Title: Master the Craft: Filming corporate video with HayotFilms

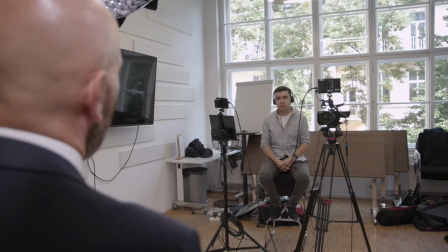256s
Our C70 is in front of the interviewer at the eye level and our lens is at 60 millimeters.
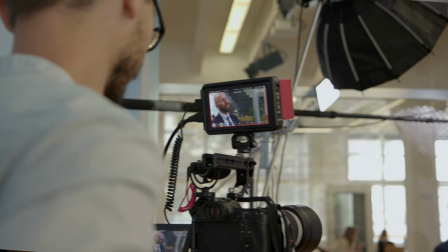263s
The person will be looking slightly left from our main camera. This means that our B camera will be on his right.
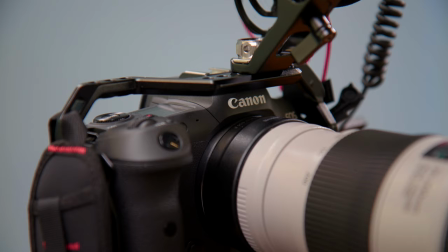271s
So we put the Canon R5 with Canon 7200 at 100 millimeters in crop mode.
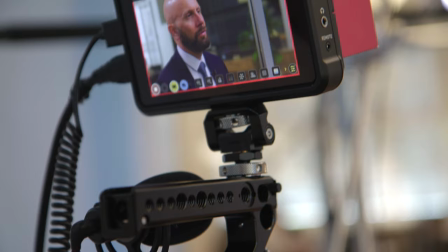278s
The B camera has to be located more on the side of the interviewer.
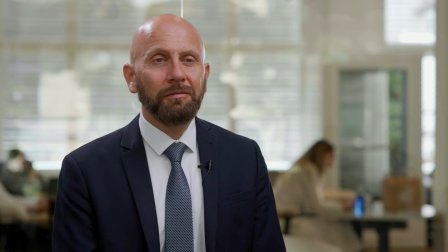282s
So when we cut to the B camera in the post, it will be at a different angle than our main camera.
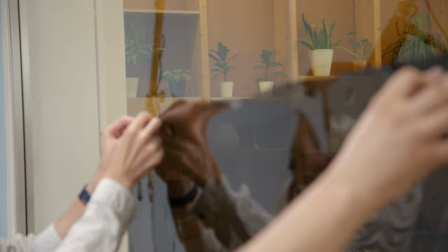289s
If you're shooting towards big windows and you want to keep the outdoor exposure under control,
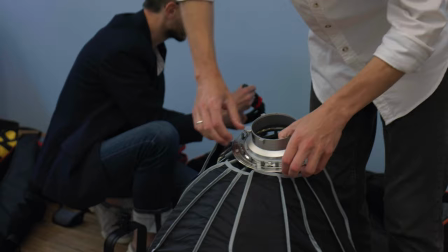296s
then I would suggest using ND gales for windows. After we are happy with our framing, we start positioning our lights.
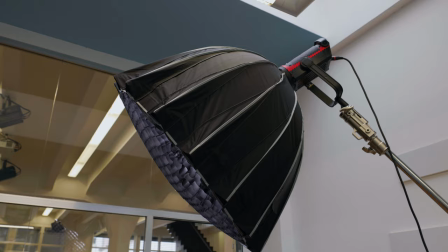304s
It's important that our key light is on the other side than our B camera,
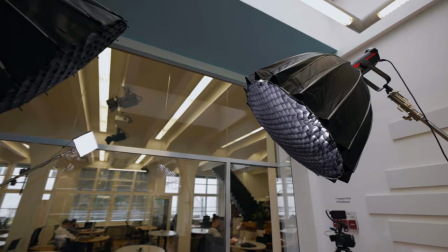310s
so it means that fill light will be on the Canon R5 side.
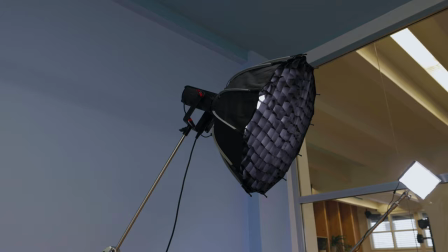314s
For the fill you can use diffuser or we sometimes use LED panels
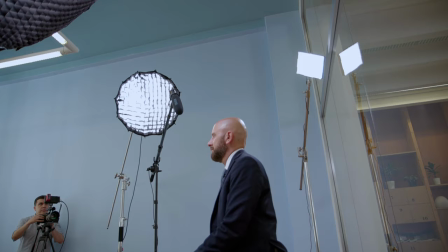319s
with a soft box to fill the other side of the face if we need.
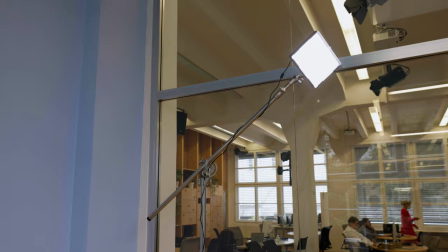325s
For the backlight or hair light we use the focusing LED light or LED panels.
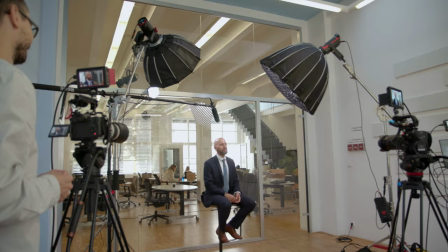331s
These lights are great for controlling the spread and focusing the light to the exact spot you need.
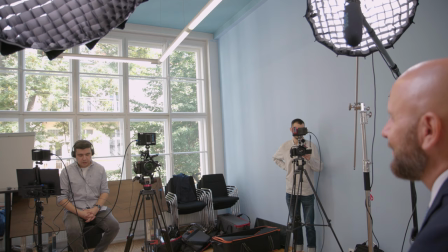339s
Our last tip is very important. Put the person asking questions next to the main camera.
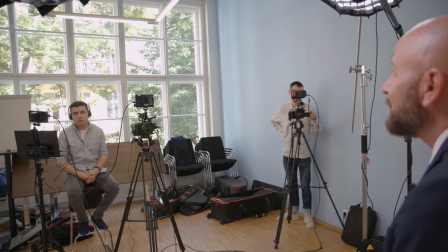345s
It's crucial to have someone at eye level.
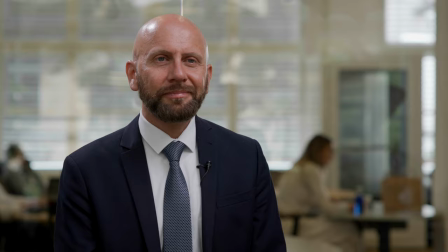349s
I hope these steps help you to get better results when setting up interior videos in corporate environments. Thank you for watching.